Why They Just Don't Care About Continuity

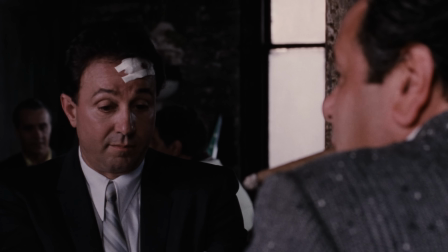[4:03]
And faced with a choice between a worse performance and bad continuity in the final edit, she chose bad continuity.
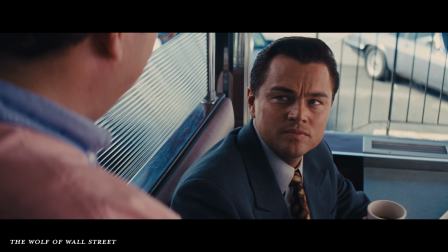[4:10]
Even when they're working with experienced actors, Scorsese's tendency to use a lot of improvisation can mean that the final scene is
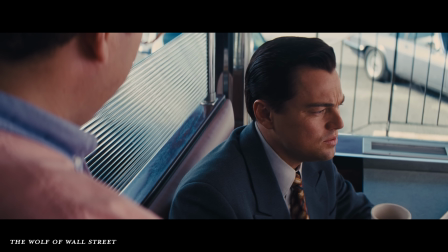[4:18]
stitched together from many different takes with differences in action or timing.
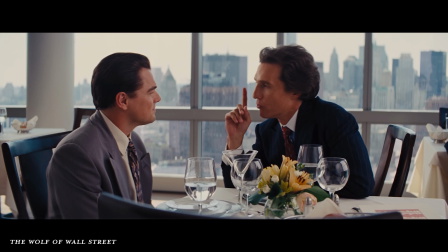[4:23]
For Schoonmaker and Scorsese, cutting their scenes for the best performance and rhythm takes priority.
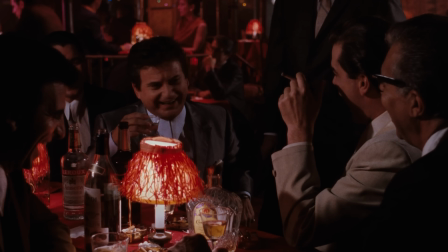[4:29]
And in my opinion, it works. Watching many of these scenes,
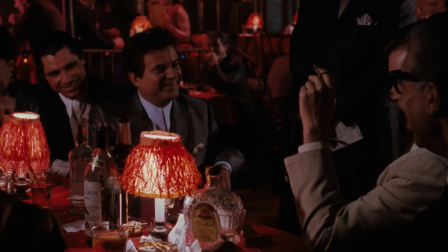[4:33]
you're so entranced by the performances that it's only if someone points them out to you or on multiple viewings that you eventually catch the breaks in continuity.
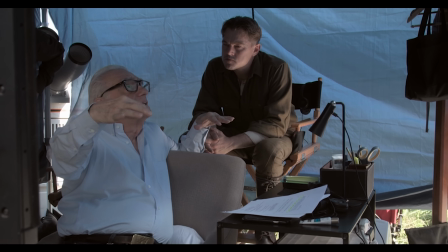[4:42]
Many parts of filmmaking are about making these kinds of subtle compromises.
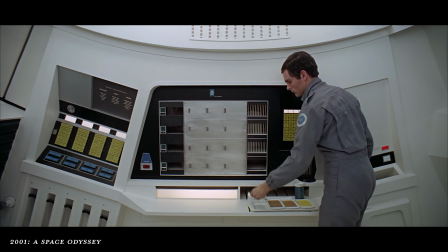[4:46]
As much as some might try, a director can never have perfect, complete control over every detail.
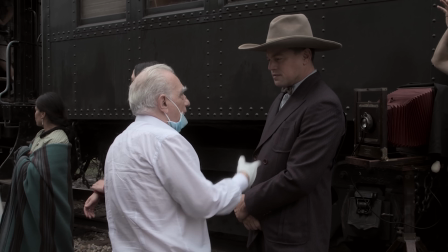[4:53]
True perfection is an impossible standard. You might assert that Scorsese should be more careful about continuity on set with his actors,
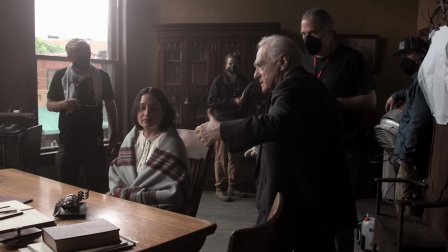[5:01]
but again, everything in filmmaking is about a trade-off in using limited resources. By expending effort on making sure the actors are hitting the same timing with every little action,
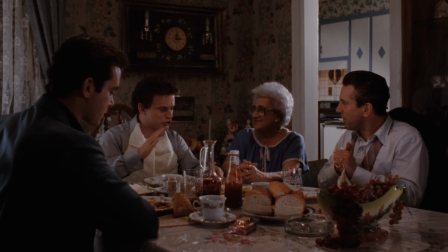[5:11]
you constrain their ability to freely explore in the performance, and you might end up with performances that feel less natural or spontaneous. Or you spend so much time trying to get the little details correct that you go over budget and have to cut something else that's more important out of the film. But these are examples of a director consciously leaving in a continuity error as a pragmatic decision for the greater good of the story. What about times when directors intentionally break continuity?
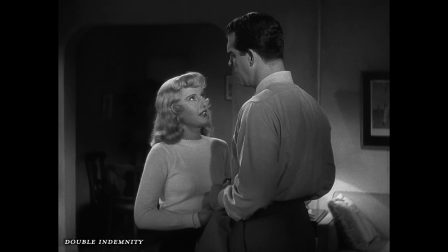[5:38]
One of the most common ways you can see this in classic films is in the changing heights of actors between shots.
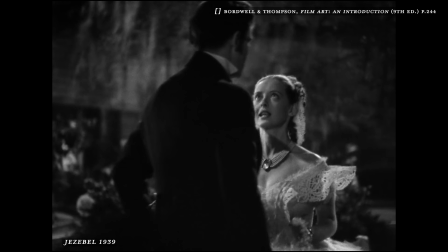[5:44]
Often in a wide, a height difference between two actors will be pretty noticeable,
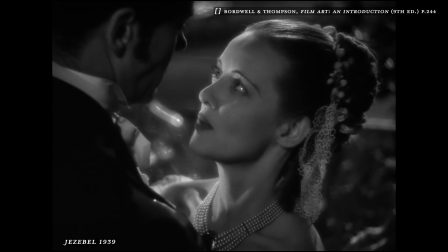[5:49]
but then when the camera moves closer, the shorter actor stands on something to cheat them higher so the difference is less noticeable. Filmmakers regularly cheat blocking, props,
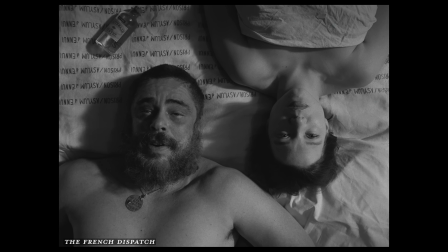[5:59]
and lighting because they know how an individual shot looks is often more important than these tiny differences in continuity.
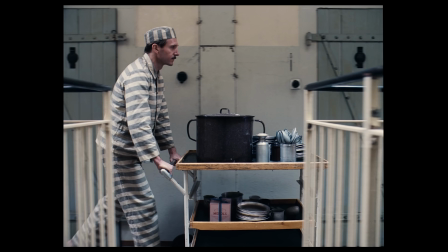[6:06]
Wes Anderson will often break continuity blatantly just because he thinks something looks better a certain way for the shot.
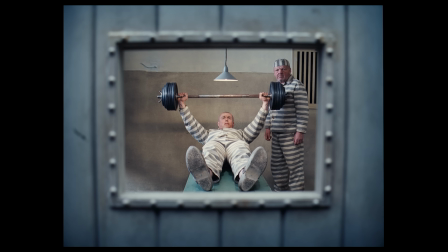[6:13]
Like in this scene from the Grand Budapest Hotel, where the shape of this window changes from one shot to the next.
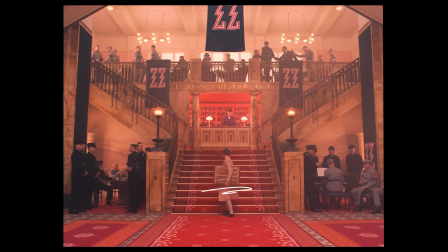[6:19]
Or in this scene, he cheats the size of the painting Agatha is carrying by using one that is smaller than the prop used in the rest of the film, simply because it looked better to have Saoirse Ronan carrying a smaller painting. Sometimes an editor might break continuity in a noticeable way for a narratively motivated reason.
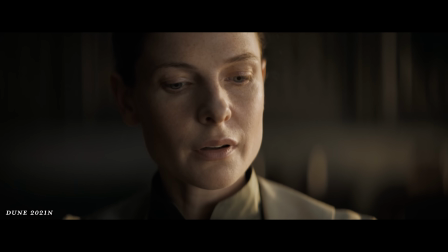[6:36]
I've talked before about how Joe Walker does this in Dune,
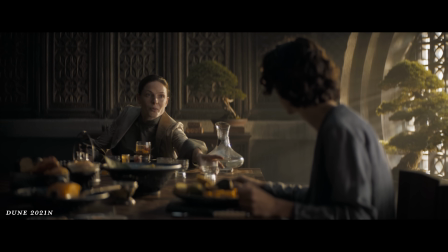[6:39]
to help clue us into the fact that we're transitioning in and out of visions that Paul is having. Jump cuts are a type of intentional continuity break in time that can be used for a narrative reason.
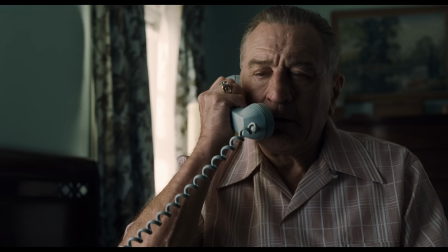[6:51]
In this scene from The Irishman, Hello?
Hello? Joe?
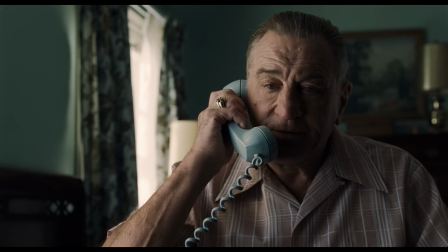[6:55]
The jolt of broken visual continuity helps convey how emotionally disjointed the moment is for the character.
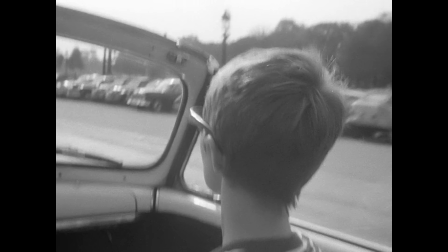[7:03]
But they can also just be a stylistic approach to cutting a scene. This technique originated with the French New Wave directors like Godard in the 60s,
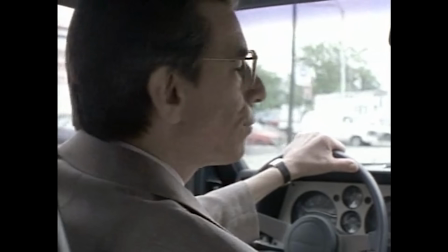[7:10]
but in the 90s you can find it being used in the NBC network police drama procedural Homicide: Life on the Streets.
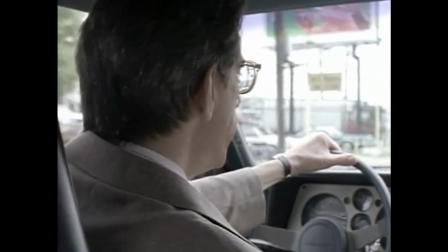[7:17] Rick Goray, he was driving a black 280Z or a $60,000 custom Lotus.
And today it's commonly employed in all kinds of movies.
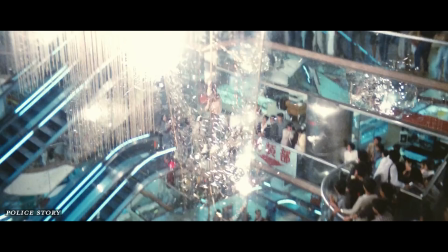[7:25]
In many Jackie Chan films, you can see continuity broken when the same stunt is shown from multiple angles in quick succession, and you can often find continuity intentionally broken to create a kind of surrealism.
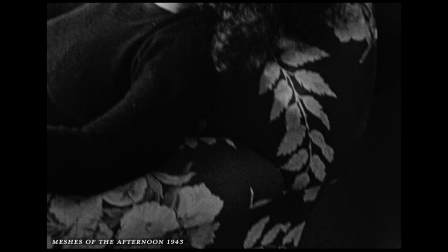[7:37]
If you want a masterclass in this kind of editing, watch the wonderful surrealist short film Meshes of the Afternoon.
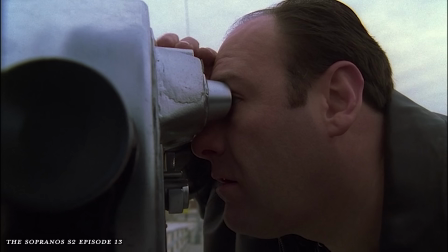[7:44]
But you can also find this surrealist broken continuity in much more mainstream work, like in the dream sequences you see in The Sopranos. Although there is, I guess, the question of whether or not this is actually a break in continuity or just a continuous depiction of a dream space that has no continuity.
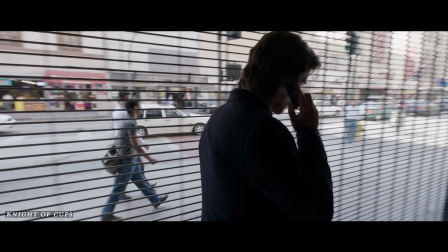[8:03]
It is possible to push these boundaries even further. Across Terrence Malick's filmography, continuity becomes more and more abstract.